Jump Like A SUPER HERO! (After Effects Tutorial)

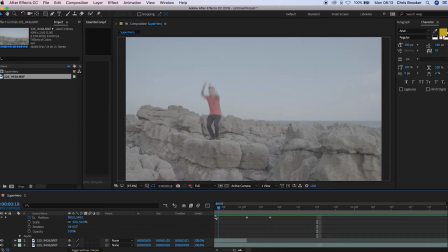247s
So we're just going to go over to the jump and we're just going to find the point where I leave the air. We're just going to do the same thing again. We're just going to press Command, Shift, and D. And then I'm just going to adjust the time of this a little bit.
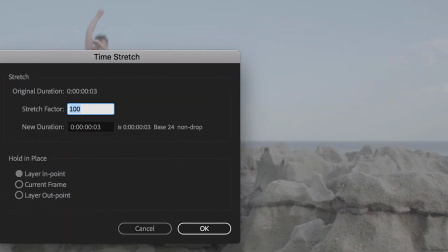258s
So I'm going to go up to time, time stretch, and I'm just going to pull this to 80.
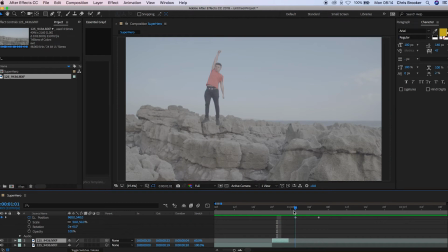263s
Okay, now once you've done that, you'll notice that there will probably be a missing keyframe in between this clip here and the frozen layer. So you just want to pull the frozen layer over just to make sure that that gap is filled. Perfect. Now we're almost done with this effect. We just need to add some motion blur to make this look a little bit more realistic. So we're just going to close up this layer here, we're going to select all of the video layers, we're going to press the motion blur box over here,
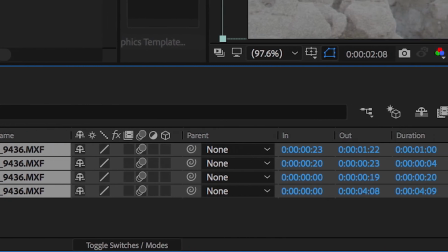287s
and then we're just going to activate that by going over to the motion blur tab over here and pressing that.
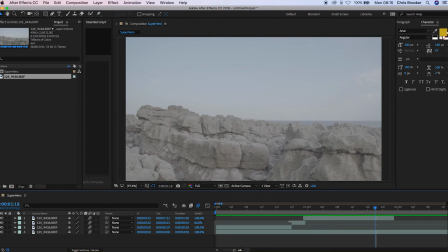292s
What I'm going to do now to here, just to completely sell the effect, I'm just going to add a little bit of camera movement just to really seal in the effect. So to do so, I'm just going to press Layer, New, Null Object. I'm going to select all of the video layers except for the null object.
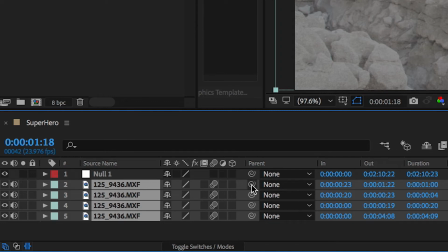308s
And then I'm just going to pull this pick whip over here and pull it on top of the null one.
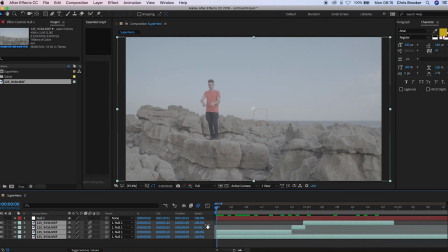314s
Now from here, I'm just going to go back to the very beginning. I'm going to open up the transform tab in null.
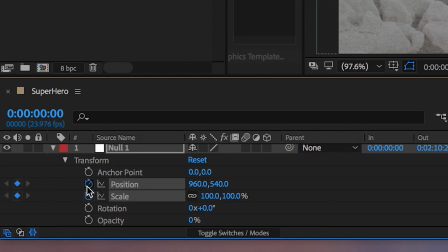320s
And I'm just going to set a keyframe for the scale and the positioning. I'm going to go all the way to the end of the effect.
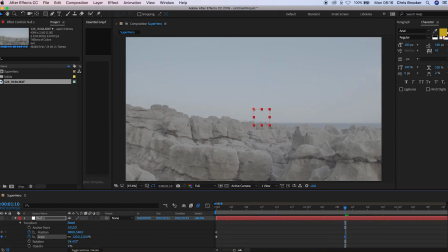327s
And from here, I'm just going to adjust our scale to 120. And I'm just going to pull the positioning up as well. So now when we watch this back, we have a little bit of digital camera movement added to the effect. Okay, now that's nice, but I want to see the camera ricochet a little bit, almost as if like the force from this jump made the camera shake.
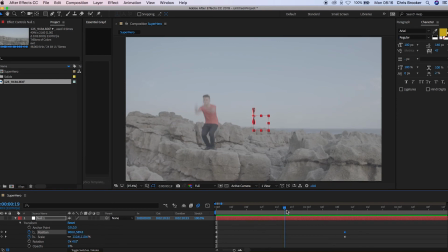346s
So I'm going to find the point where I take off, which is just here. I'm going to set a keyframe for the scale, position, and the rotation. I'm going to go back two frames. I'm going to do the same thing again. Set all of those keyframes.
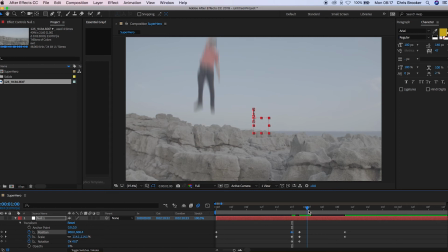361s
Then I'm going to go over six frames. And then I'm just going to do the same thing again. Now I'm going to go back to that middle set of keyframes here, and I'm just going to adjust the scale and the rotation a little bit. So I'm just going to pull the scale up to 130. I'm going to adjust the rotation to 5.
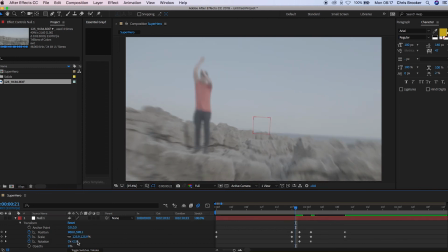380s
And then I'm just going to go over and I'm going to set the rotation again, but this time I'm going to take it the other way. I'm going to set this to a negative 2. And then I'm going to go over to the other set of keyframes in the middle, and I'm going to do the same thing again. So I'm going to set this to a negative 2. So when we watch this back, you'll notice that there is a little bit of ricochet, a little bit of camera shake added in here.
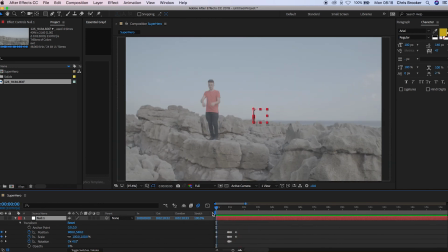400s
And that's it. All you need to do from here is to just export this video and get it imported into your video editor. If you enjoyed watching that video, then please do let me know in the comment section below. And don't forget to subscribe if you would like to see more videos like this one in the future. Thank you ever so much for watching. I really do truly appreciate it. I hope you're having the most amazing day today.
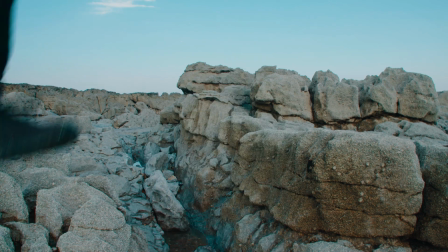425s
I will see you next time.